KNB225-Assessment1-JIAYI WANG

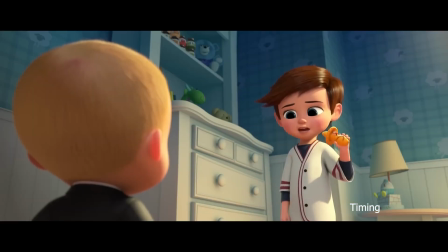(4:07)
This precise timing allows the audience to clearly perceive and rubber toy's springiness and lightness, while also enhancing the rhythm and interest of the scene. Exaggeration.
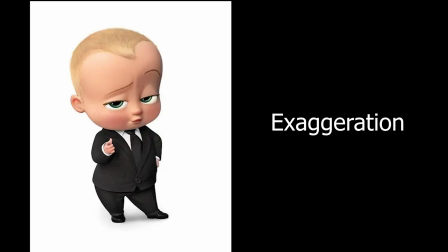(4:19)
It is the amplification of characters' expression, action, or reaction, allowing the audience to more directly and intensely connect with the character inner world and the story emotions.
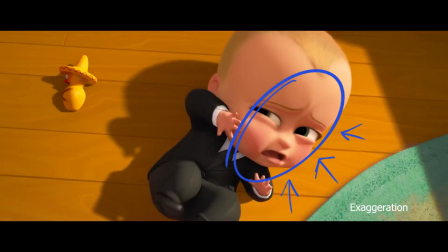(4:31)
When Boss Baby realizes he's about to turn back into a normal baby,
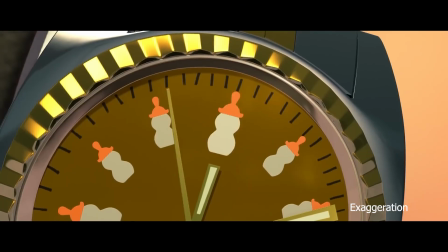(4:36)
his panic and anxiety are expressed through an extremely exaggerated expression.
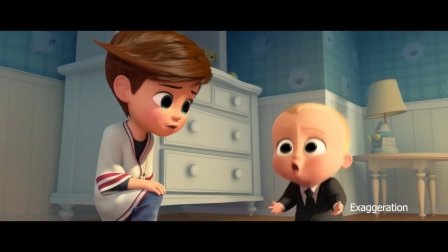(4:41)
His eyebrows furrowed tightly, his eyes wide, revealing a look of fear and unease.
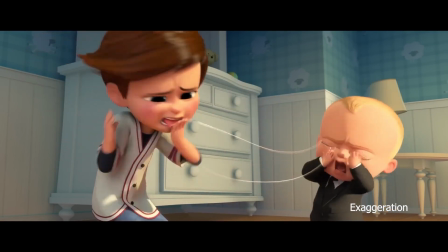(4:47)
The subsequent running nose and tingling hands feature reinforce this sense of helplessness and tension.
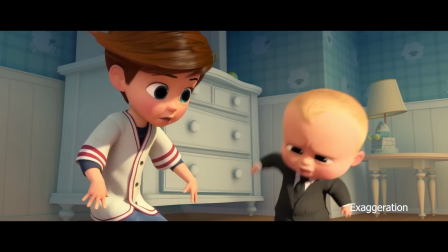(4:54)
These exaggerations not only make the emotions more impactful but also add to the character endearing and vividness,
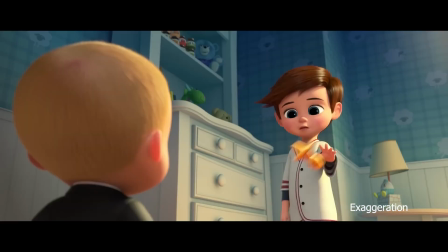(5:01)
making it easier for the audience to emphasize and sympathize. Southern joy.
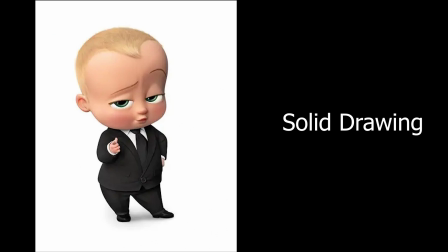(5:06)
Characters must be processed a sense of three-dimensionality, structure, and weight, avoiding a flat experience.
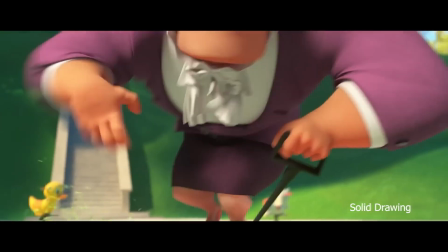(5:13)
In the scene where Lady Man chased him and Boss Baby, the character body perspective changes accurately as it moves,
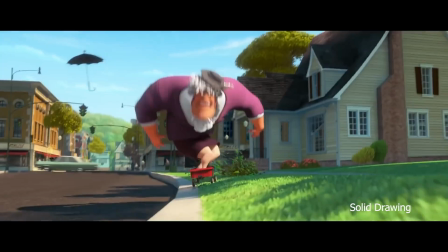(5:20)
with shoulders and arms exhibiting a three-dimensional sense of volume and natural fluid movement.
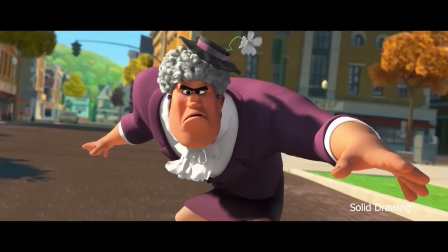(5:26)
The folds of clothing naturally shift with the body movement and direction.
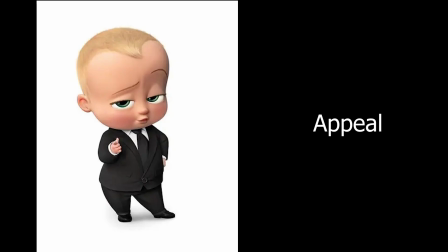(5:31)
Appeal. The appeal of character design attracts audience attention and evokes emotion resonance.
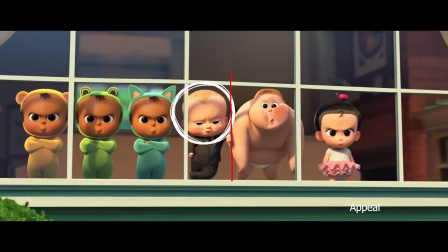(5:37)
Boss Baby and his 5 friends look out from inside the house. Viewers can see through the glass window that Boss Baby's head is larger than his body.
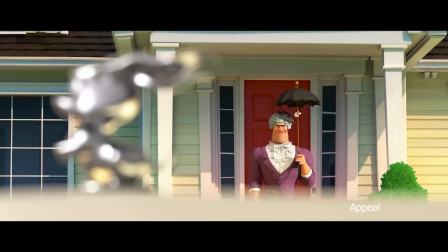(5:44)
His eyes became narrow and his eyebrows raised. When Lady Man first appeared, she had the body of a strong male fitness model,
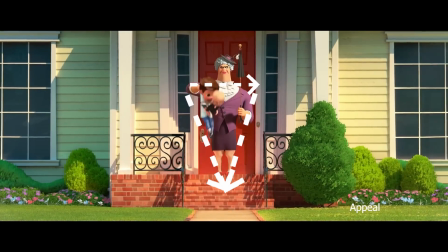(5:52)
with an overall inverted triangle shape, which was in stark contrast to the female character.